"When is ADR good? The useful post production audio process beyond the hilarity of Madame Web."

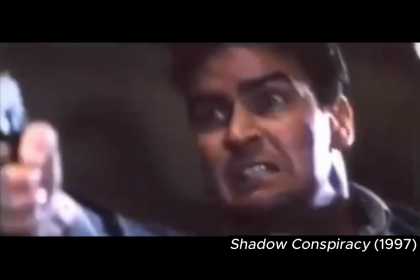[20:39]
But even with the closed lips, this ADR is done a lot better than some of the more egregious examples out there.
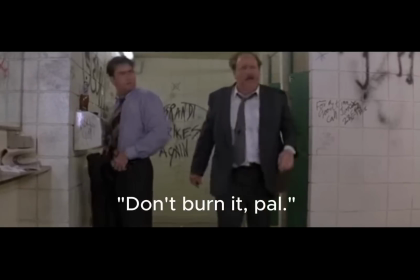[20:46] Don't burn it, pal. Don't burn it, pal.
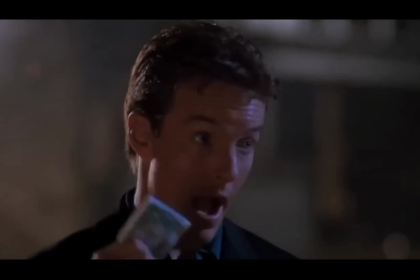[20:51]
And I also really like this insert.
I pay money, you carry the bags.
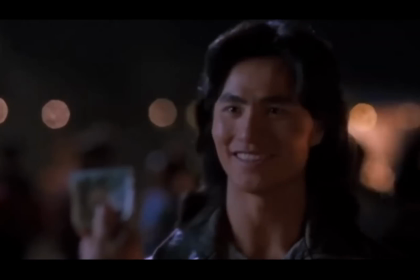[20:55] Or is that too complicated? No. I get it.
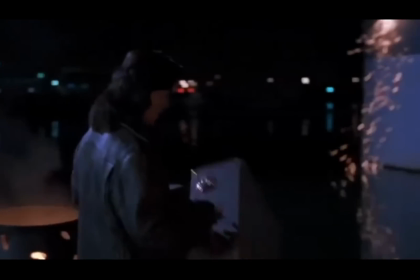[21:00]
Again, these actors all have such great chemistry as a threesome that getting Liu to voice over this line,
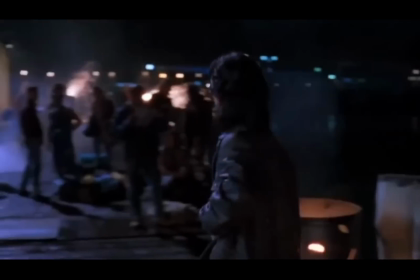[21:05]
while Robin was most likely in the booth looping some other lines for the movie, adds to the great dynamic in the film.
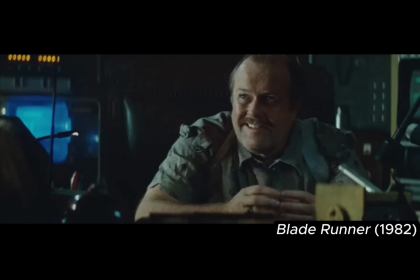[21:11] Thank God I didn't ask him to park the car.
Of course, the simplest thing you can do as an editor to slip in a voiceover as
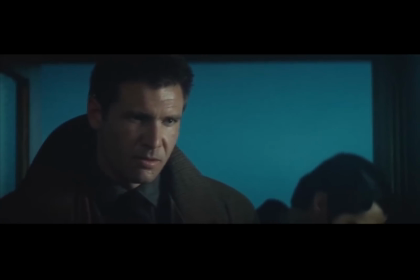[21:18]
unnoticeable as possible is to use a cutaway, like in this line from Blade Runner.
I've got 4 skin jobs walking the streets.
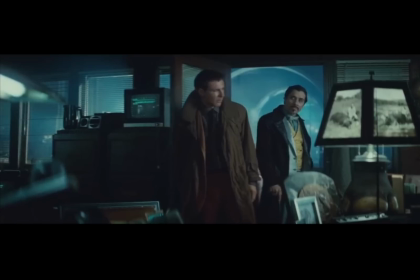[21:25]
The number of skin jobs was changed from 5 to 4 via ADR because one of the characters was cut.
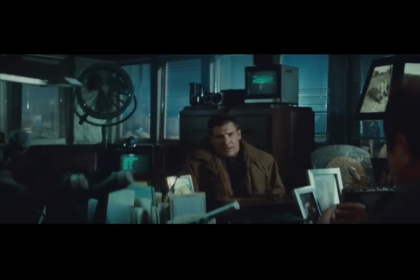[21:32]
And here's another example, one I was able to pick out.
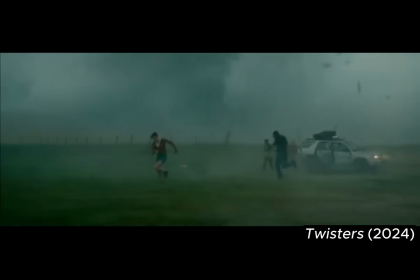[21:37]
In anticipation of seeing Twisters in theaters over the summer, I went back and watched the original.
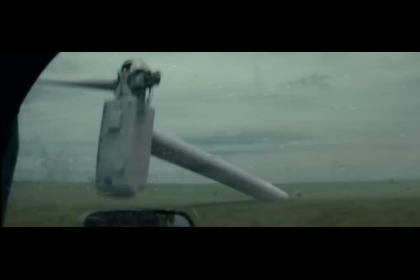[21:42]
For those that didn't see it, Twisters did a great job capturing the feel of a 90s disaster movie, and I love that it was actually shot in film.
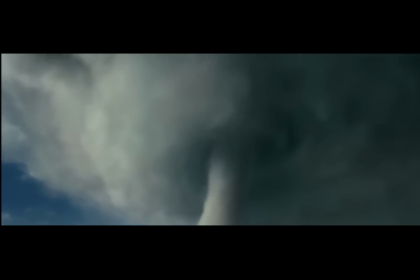[21:49]
But the one thing the late sequel was missing, though, was an element of humor and charm, although Glen Powell did his darndest to hold that all on his shoulders alone.
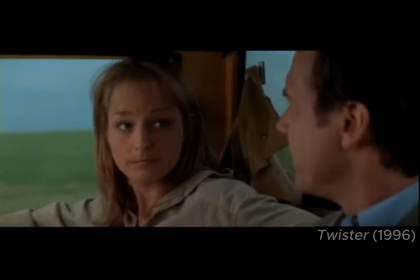[21:59] She's a therapist.
But he's not quite at the level of what the late great Bill Paxton and Helen Hunt had in the original movie, along with some great writing.
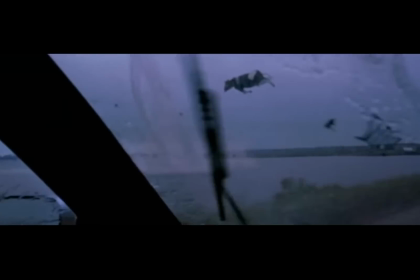[22:10] Yours? Christ, what? You couldn't resist, could you?
The 96 movie does a good job of keeping the comedy light without feeling like too much comic relief.
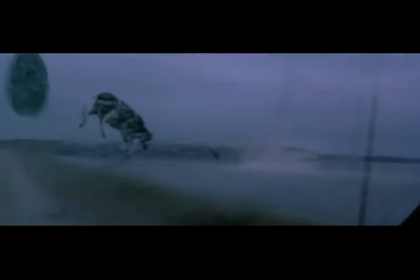[22:18] Cow.
It's a good balance.
Another cow.
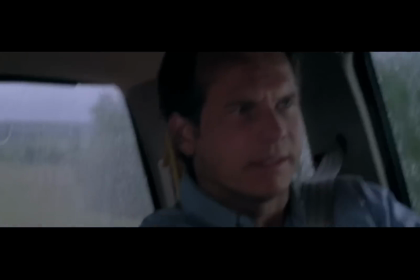[22:23] Actually, I think that was the same one.
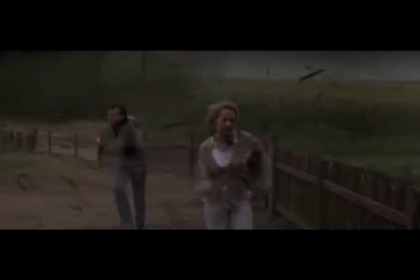[22:26]
Towards the end of the movie, when Bill and Joe are running from the final tornado, they enter a barn and notice a bunch of sharp and dangerous looking tools on the wall.
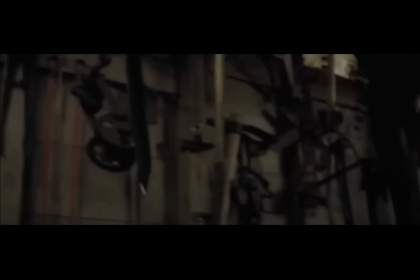[22:34]
Not a place they want to be hiding out from a tornado that's about to fling everything through the air.
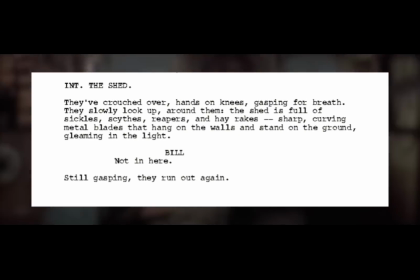[22:39]
Now in the original script, Bill simply states, "Not in here," and they move on. But in the movie, we get this great observation from Helen Hunt.
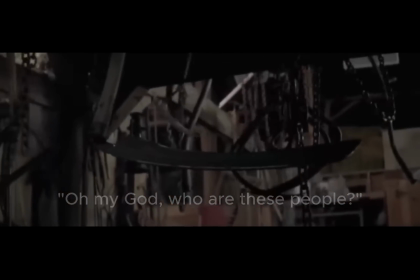[22:47] Oh my God, who are these people? I don't think so.
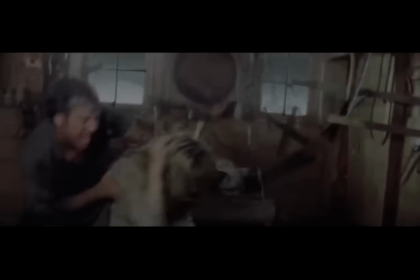[22:52]
And this is a perfectly timed tension-relieving joke before the final climax between the two leads.
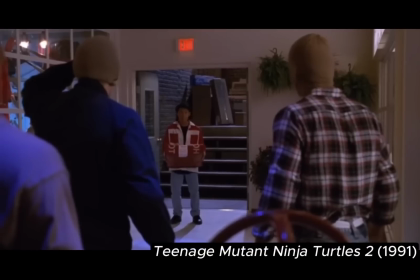[22:58]
These type of quick little additions are where ADR is best. You know, when you need to add a little bit of extra character to lighten the mood or for pacing. Like this other example from the Turtles, Down we go! where Kino gets a few more quips voiced over during his fight.
Stay down!
When you get to the point like in Madam Web where you're having to insert whole new side plots in post, you've probably got a larger problem and your movie is going to look bad no matter what.
This is an emergency. Get off the train.
In that case, the editor was most likely dealing with a ton of studio notes to try and fix mistakes
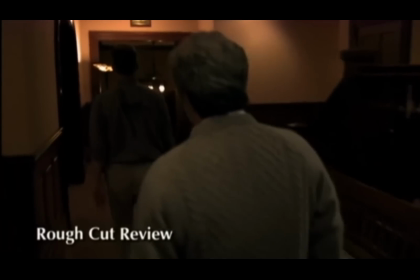[23:35]
or to beef up plot points that either weren't clear in the test screenings or may have been added late in the game.
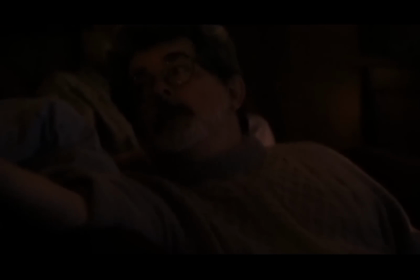[23:41]
But little fixes are done all the time, especially if the filmmaker thinks the audience isn't quite getting all the information they need.
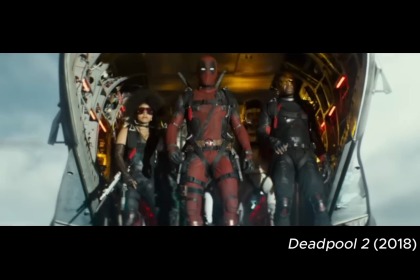[23:48]
Here's something from Deadpool 2.
Don't call it a comeback! Hey!
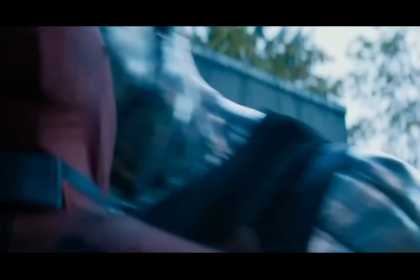[23:52] Pick on someone your own size!
In one section of the final battle, we've got Colossus versus Juggernaut in their big CGI fight.
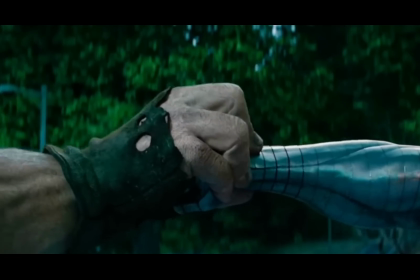[23:59] Big CGI fight coming up!
In the beginning of the matchup, Juggy is clearly dominating, throwing Colossus around like a doll.
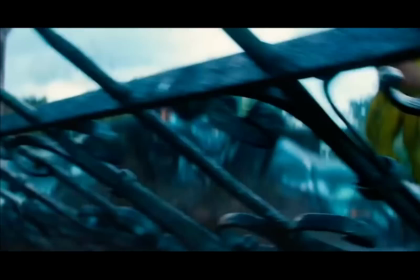[24:06] He's doing great.
But there's a turn in the fight.
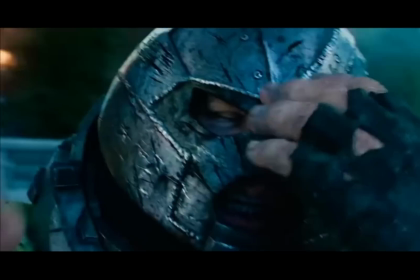[24:12] And while he sweeps his opponent off his legs, we hear Colossus say, "That's right.
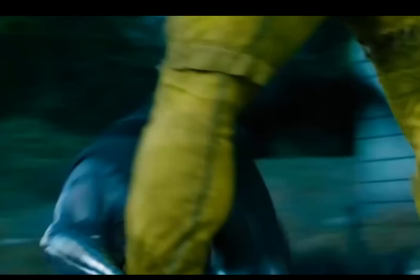[24:17] I did good to you."
Now if you go frame by frame and look closely, you'll notice some of the same things we've talked about in other examples.
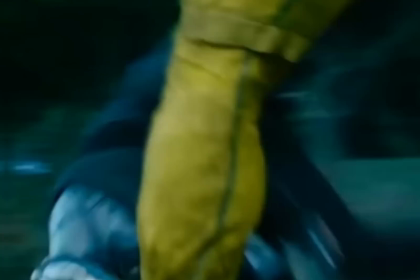[24:24] That's right. I did good to you.
The editor has tried to slip this line in as the mouth is being covered by the action.
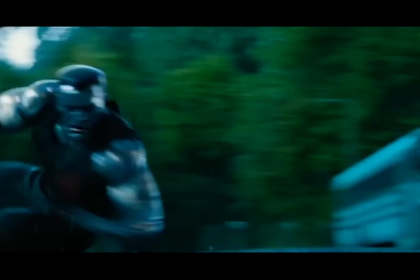[24:32] That's right. I did good to you.
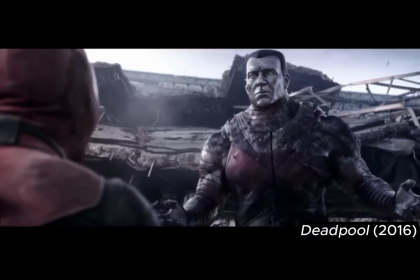[24:37]
The whole arc of Colossus is that at the end of the first movie and beginning of the sequel, he tries to teach Deadpool the ways of the hero.
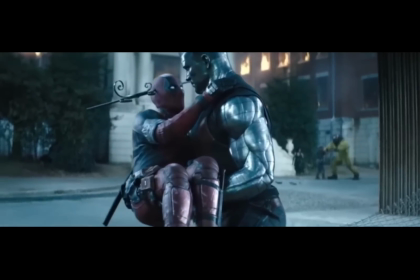[24:47]
But now at the end of the second movie, it's Colossus who needs to learn to act more like the anti-hero to win.
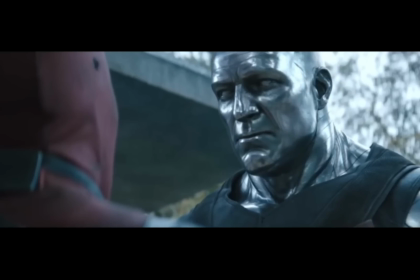[24:53] Who says that rules aren't meant to be broken? It's time to fight dirty. Time to sweep the leg, Johnny.
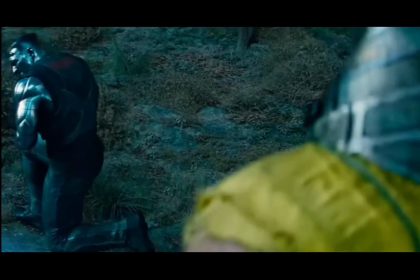[24:59]
Now, this is really filmmaking 101, but there must have been an issue in post where they didn't have the turn line planned out.
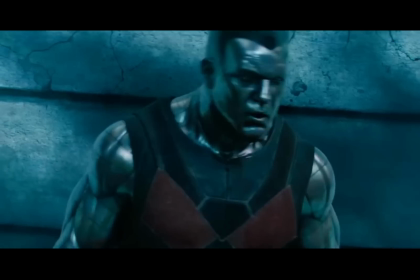[25:06] That's right. I'm fighting dirty.
Or a single for Colossus on camera in the right way, which is why they used ADR,
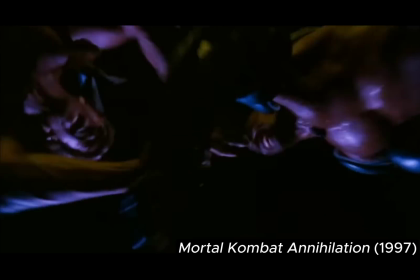[25:14]
as opposed to this line, another for Mortal Kombat, where they had Jax's turn line on camera.
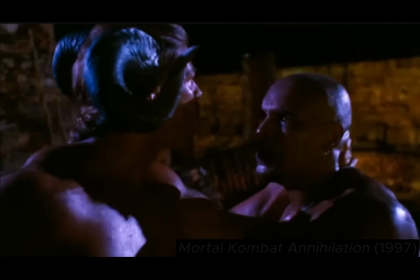[25:19] Without your weapons, you are no match for Motaro.
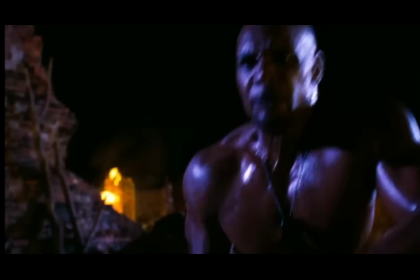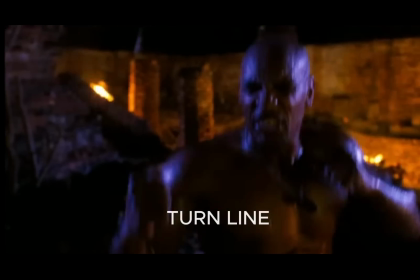[25:29] I got everything I need right here.
Look, I'm not saying Mortal Kombat Annihilation is better here.
Too bad you will die.
It's just another example of this being done in a fight scene. Look. I'm sorry for bringing Mortal Kombat Annihilation up at all.
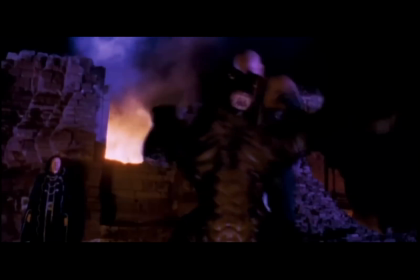[25:53]
It just sort of fit with the other Mortal Kombat example.
This is where you fall.
I'm sorry. I'm sorry.
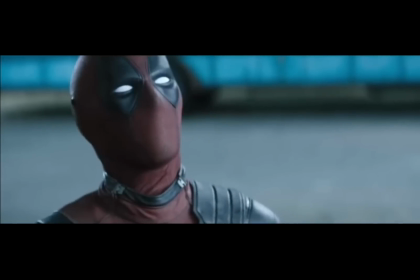[26:07]
The voiceover from Colossus could also have been in response to a note.
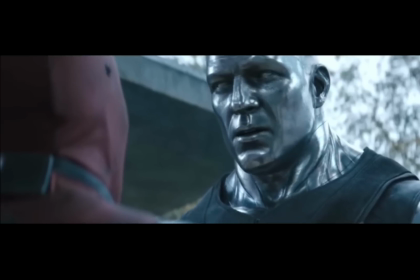[26:12]
Perhaps the studio executive didn't catch the first time the character says he's gonna start fighting dirty at the start of the fight.
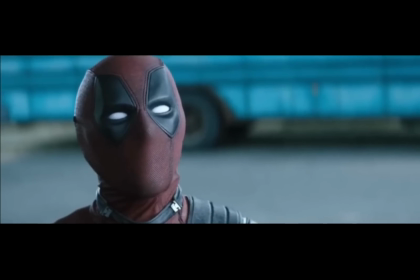[26:19] It's time to fight dirty.
When they were screening the movie and was suddenly like, hey, why is the silver guy winning now?
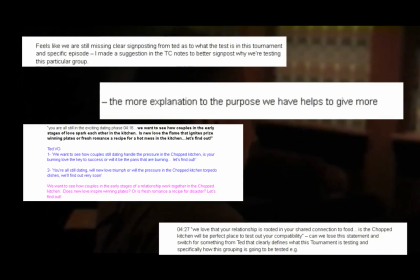[26:27]
As an editor, this is the note we get most often, usually a question about something that was literally answered in the previous line. Or they might realize that not even a lot of the audience pays attention half the time either.
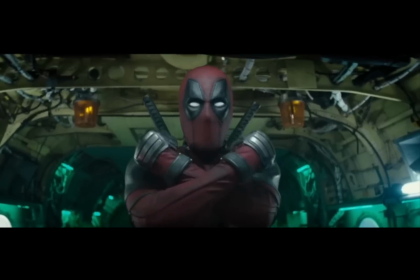[26:40]
Deadpool himself is a character that absolutely owes a lot of his success to Ryan Reynolds going off in the ADR booth in post-production.
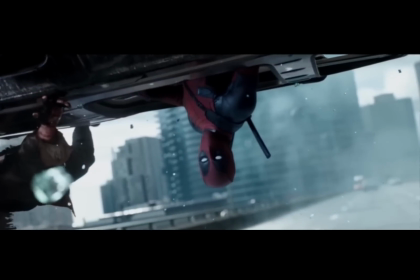[26:48]
He has the Power Rangers cheat.
Did I leave the stove on?
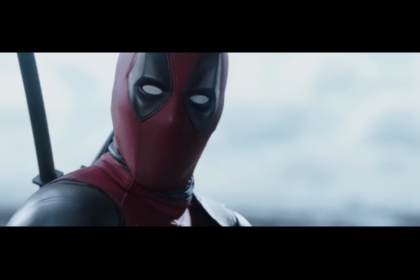[26:51]
Where most of the time he has his mask on, so Reynolds can probably just cycle through rapid-fire jokes and then the editor can just slip in the best one.
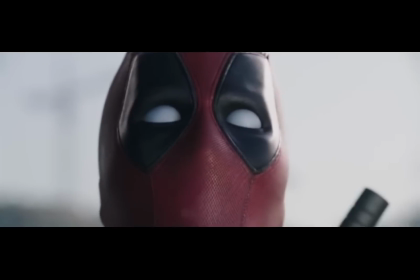[27:00] I am very turned on right now. I'm touching myself tonight.
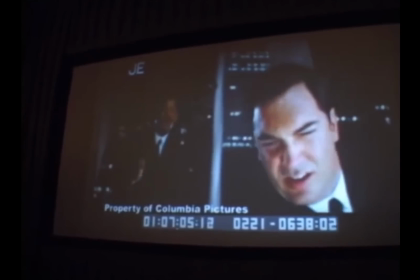[27:07]
ADR sessions are often an opportunity for a director to not only try out different takes on a line, but whole different dialogue completely. Will is very funny. It's always great working with him in looping because he'll look at a scene and I'll say, look, can you come up with something better?
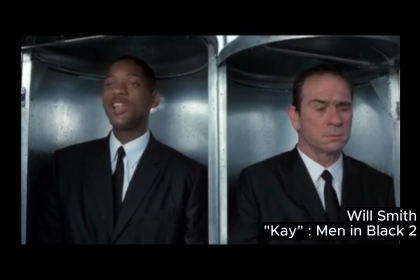[27:22]
Like this example of Will Smith trying out different jokes for Men in Black 2.
You're not alone in the universe.
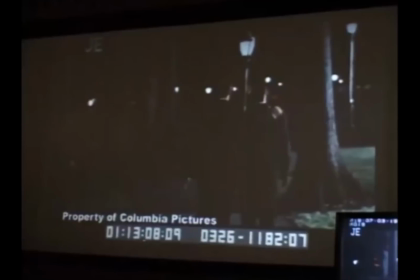[27:28] Remove the arm. Okay. One of us is going to remove that arm. Good choice. Never touch me. Get off. This might be one of those ones to come back to tomorrow.
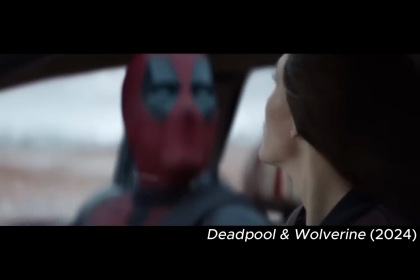[27:37] You never know. Yeah.
Actually, one of my favorite from Deadpool and Wolverine happens during the drive to Cassandra's base after he meets the others.
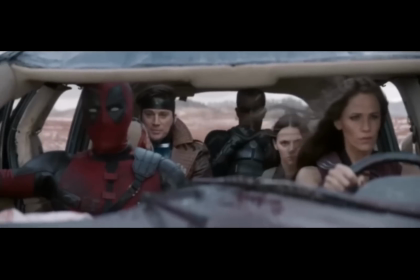[27:45] See them big hands come close, ain't not a one up inside out. What Gambit's trying to say is getting Juggernaut's helmet ain't gonna be easy.
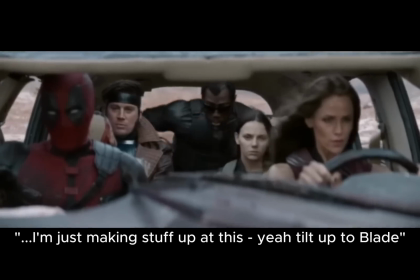[27:53] I'm just making stuff up at this. Yeah, tilt up to blade.
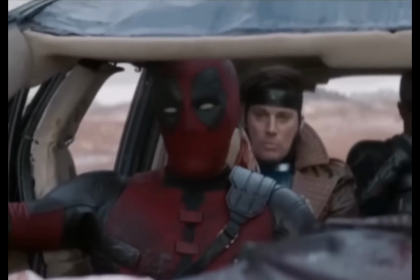[27:56]
You can tell during the beginning they had some line planned, because Deadpool is nodding his head Red Ranger style.
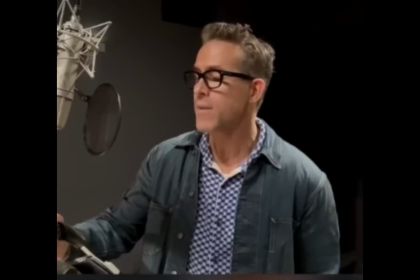[28:03]
But then when we get to the tilt up line, he's sitting still. I would guess Reynolds just came up with this fourth wall break on the spot while riffing over this footage.
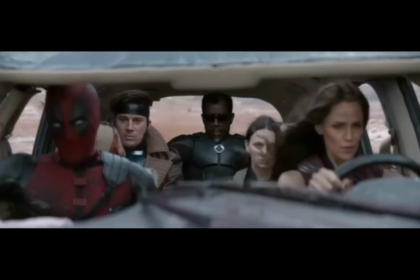[28:12] Ain't gonna be easy. I'm just making stuff up at this. Yeah, tilt up to blade.
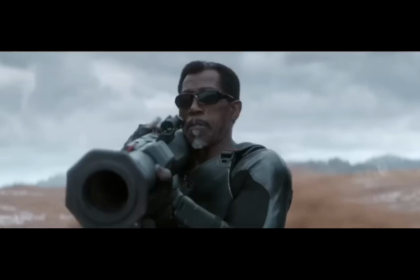[28:16]
It feels like such a natural reaction too, like a Mystery Science Theater line about the shot, that I actually like it better than the breaks where Reynolds is just mugging for the camera.
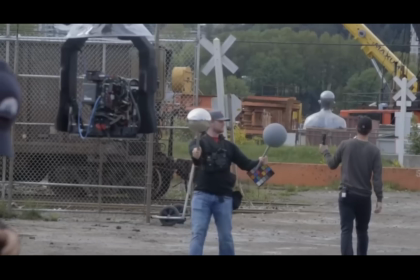[28:24] Bitch, you think that's what I do?
But just to circle back to the Colossus fight in Deadpool 2 real quick, I have an interesting question for you. We were talking about a big CGI fight.
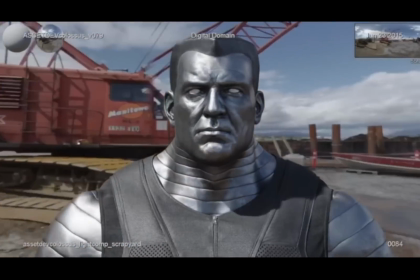[28:35]
Would you count it as ADR if the entire character was computer generated, and all their lines had to be added in post anyway?
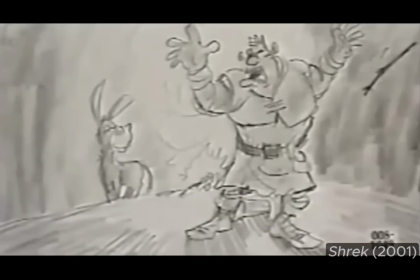[28:43]
What about a purely animated movie or a video game? In the original SHREK, there was a line that had to be added late into the process.
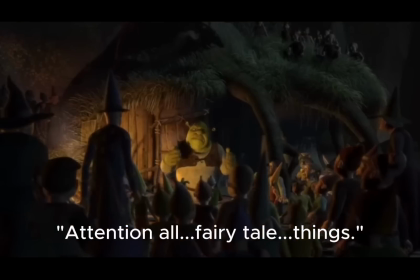[28:51] Attention all fairy tale things.